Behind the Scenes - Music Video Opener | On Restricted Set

All right, check this out. I got a Big Mac, and it comes with this awesome cup that apparently never tips over. Awesome. I'm gonna jump on, play Catan. I'm currently on a break from shooting. Next shoot is at 7 p.m. I have an hour and a half to play Catan and eat some food. Let's do it. I did win at Catan, thank the Lord, and at the moment I'm just checking out some inspiration before we have to shoot in another 20 minutes. Joe Hisashi, probably not saying that right, he is a pianist and he makes some cool videos, and I'm just watching some other music videos to try get a little bit more inspired.
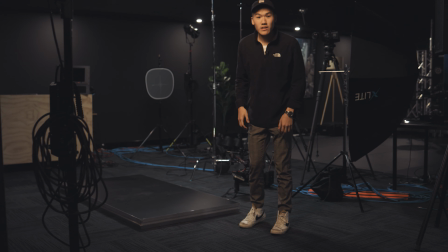[8:42]
Come, I'll show you the set. Okay, so I'm pretty far from the camera, I can't really see. Even if I have to bend over, I don't even know. But this is the set.
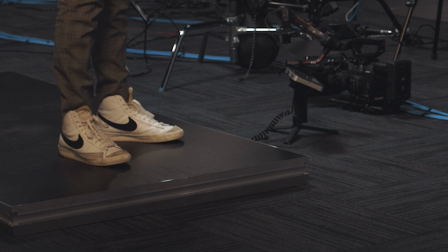[8:54]
Essentially, we have a stage deck on the ground to make it feel a little bit more formal.
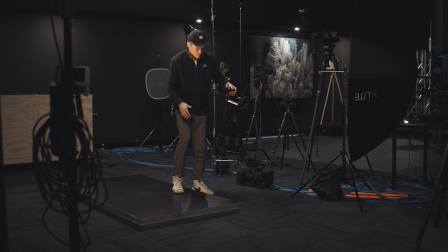[9:00]
I actually got to get the mics and put it here. I have the Ronin RS2, as I said before, when we want to do some gimbal stuff, which, to be honest, this space doesn't really require, have that much space for it, as well as this black can only go here since we weren't able to move it over. But that's okay. I have the C200.
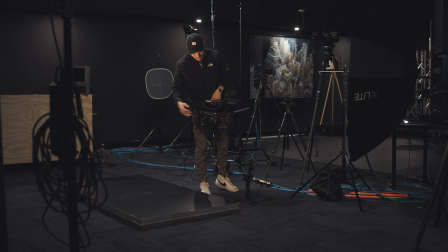[9:19]
I'm shooting 18 to 35, small rig matte box, V-Lock battery, so I don't have to continuously change the battery. We're shooting both cameras, Canon cameras in C-Log,
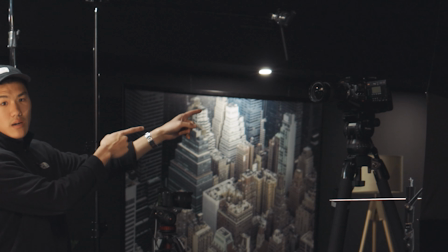[9:31]
and up here I have the Blackmagic Ursa Mini 4.6K, and that has a 24 to 70 on it.
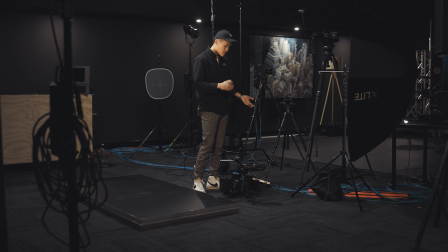[9:40]
None of these have any filtration or anything, which ideally I would have liked for this kind of set, but that's okay. So that one is up there recording in, I think, 2K or 4K, and everything's at 25 frames a second. We have this Aperture 120D with the lantern on it, which I think turns out really well.
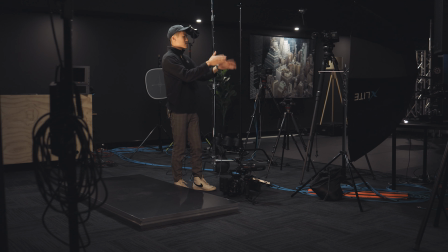[9:59]
I think it looks quite nice. I have this massive umbrella that I've done a video on a while back, and that's essentially just giving us a little bit of bounce towards here, and also hopefully just getting rid of some shadows.
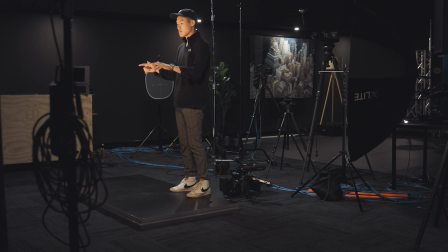[10:13]
At the back here we have two par cans. These are not particular in what brand, they're just like more for stage. And then finally this light is the Aputure 300D. I've put a gel in it so it makes it slightly warmer, and it does have a softbox and the grid on top.
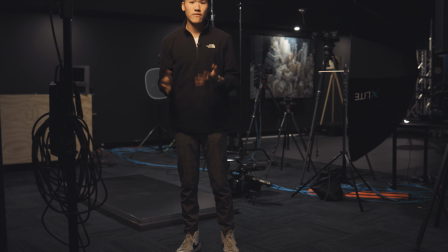[10:31]
Only one layer of diffusion, and it's on about 84%, just giving us some back hair light and a bit more color and pop. I also put the skirt around the lantern just to make sure it doesn't bounce on the background too much, just so we have that nice black background, kind of like what we did in Cine Tracer, and just blocked out our shots.
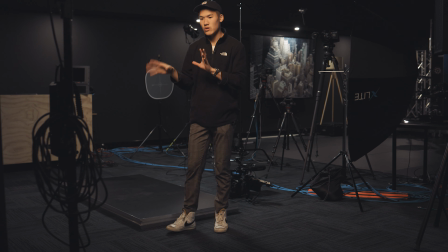[10:51]
So on my computer, I have the shot list ready there, and just so I can reference it. And yeah, it should be pretty fun. I'm gonna start setting up for the next one.
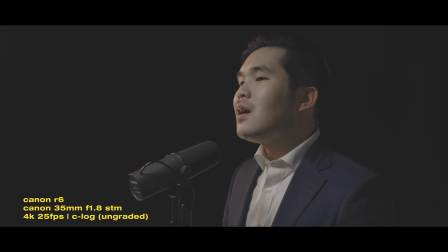[11:02]
But that's pretty much it for the video. Thanks so much for watching. Hopefully this gives you a little bit more information about how we shot this.
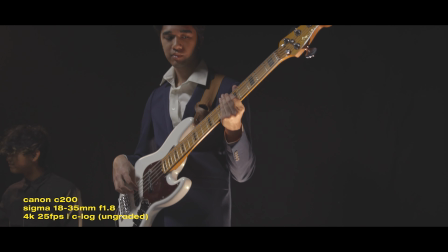[11:09]
I'll put some shots up here of our final product, or you can check it out at the link in the description. See ya.